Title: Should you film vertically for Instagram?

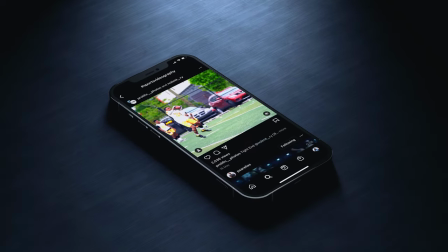These days, a lot of sports videographers produce content almost exclusively for Instagram.
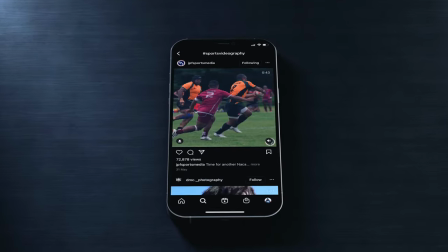And if you're one of them, one question that's probably on your mind a lot is, does it make more sense to film this way or that way? First, let's look at it from an image quality perspective.
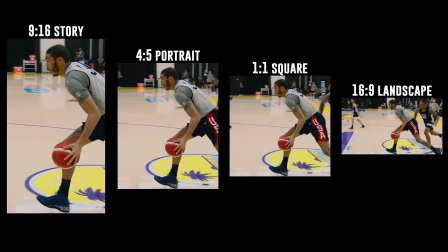I find that the best aspect ratio for any type of Instagram post, except for stories, the best aspect ratio, in my opinion, is 4 by 5.
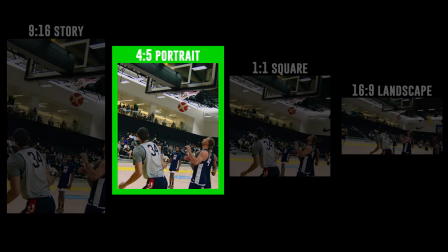Mainly because it takes the most amount of real estate on your feed and grabs the
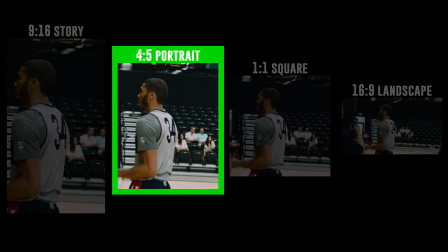viewer's attention much faster than a square video or a 16 by 9 video. And I know that technically the biggest vertical video you can post to Instagram is a 9 by 16 ratio that would take over your entire screen.
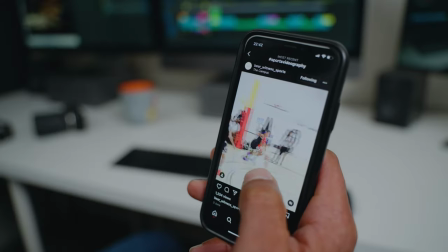But in the feed, a video that size has the top and bottom cropped out and you actually need to click on it to see it in full size. So that's why I think it's much better to produce a portrait video that can be watched and appreciated for what it is in the feed without having to click on it. Because if you're scrolling through your feed and you see a video that sort of looks weird because of the crop, you're not going to click on it to see if it looks better full screen. You're probably just going to keep scrolling. So anyway, portrait is the way to go. And the best resolution for portrait videos on Instagram is 1080 by 1350. That's the resolution that will get you the best quality possible.
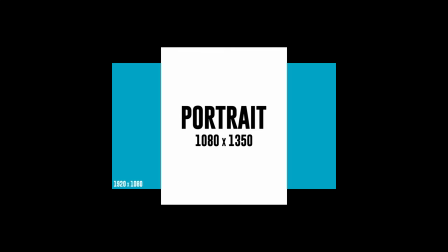So if you're filming in 1080p horizontally, your image resolution is 1920 by 1080, which means that you have more than enough pixels to cover the width but you are a bit short on the height
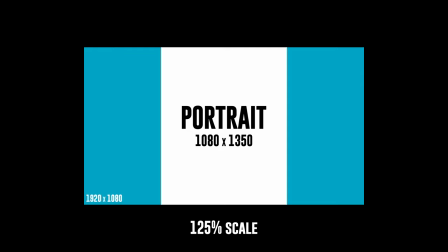and will need to scale up your image to cover the gap and therefore lose some image quality in
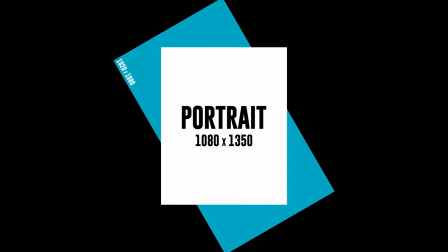the process. But on the other hand, if you film vertically instead, you are flush with the width and you have extra room height-wise.
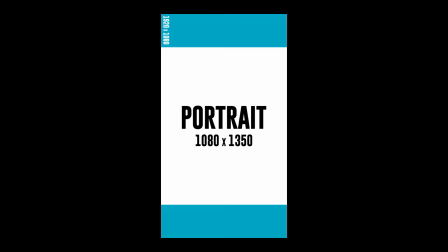So therefore, as far as image quality is concerned, filming vertically is definitely better.
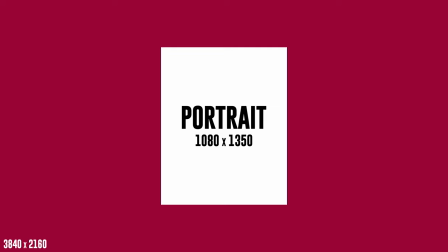And that's also the case in 4K, by the way, because if you're filming in 4K UHD at a resolution of 3840 by 2160, you won't lose any quality by filming horizontally,
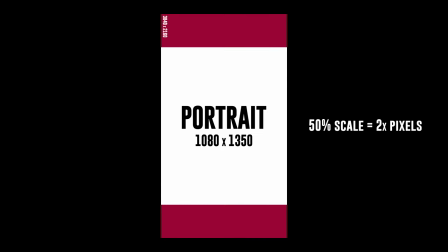but you will definitely gain by filming vertically because you'll be able to squeeze in way more pixels into your frame. So vertical is great for image quality, but how convenient is it really? And I'm not just talking about filming like this for hours at a time, I'm also talking about editing. But let's start with the filming. Obviously all cameras are made to be held horizontally, so filming vertically handheld is always going to bring some level of discomfort, which in turn will make your footage a little shaky.
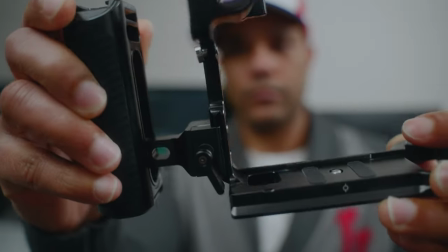You can always buy a cage with a handle or two to make up for all that,
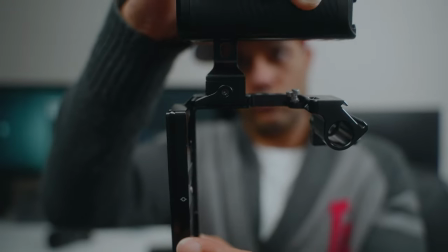and a cage will probably also allow you to attach your camera sideways to a tripod or a monopod if you want to.
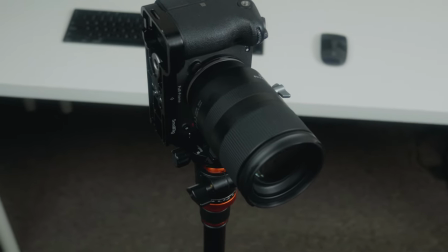But ultimately, that's more equipment and more money.
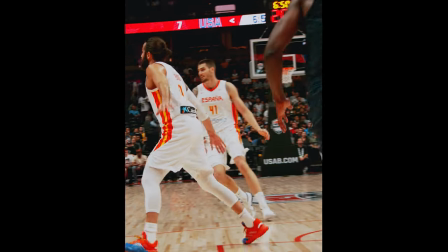Also don't forget that when you're filming vertically, it's a lot more difficult to follow the action.
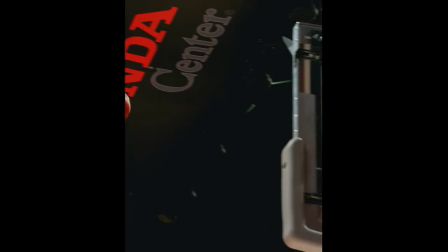The narrow frame makes it very hard to keep the player you are filming in frame and
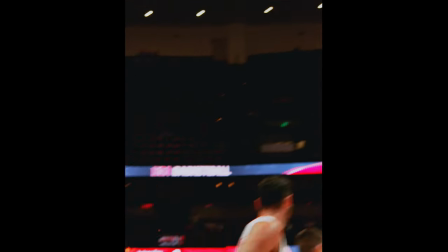it's much more difficult to predict where the action is going because you can't see the other players,
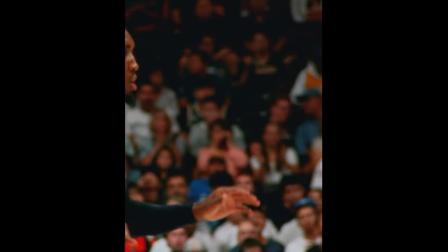you can't see the net, you're basically going in blind. But when you're filming horizontally, not only do you have a buffer on the left and right of the player to keep him in frame,
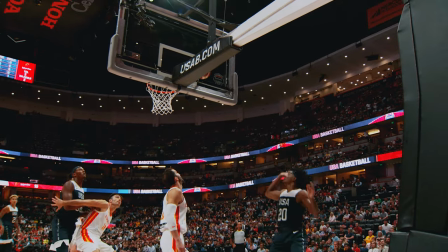but it's also much easier with a wider shot to predict where the action is going. So for all those reasons, when it comes to convenience while filming, horizontal is the way to go. And don't underestimate convenience by the way, because when filming is convenient and comfortable, it makes it a lot more easier to be stable like I said before, but also way easier to expose and focus properly.
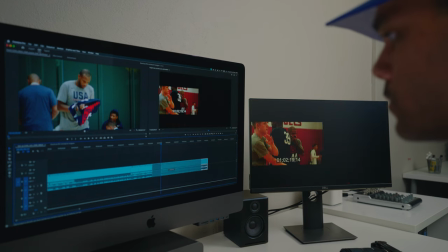Now the last thing we need to compare is editing vertical footage versus horizontal footage for a portrait size video. Again, I gotta give it to horizontal on this one for a very similar reason to what we just talked about.
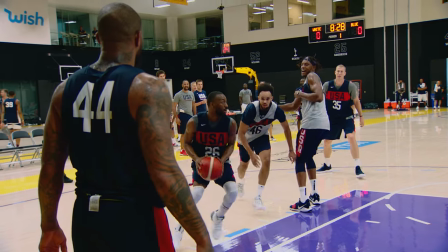By filming horizontally, you'll have extra footage on the left and right, which will make an editing technique like tracking much easier to do.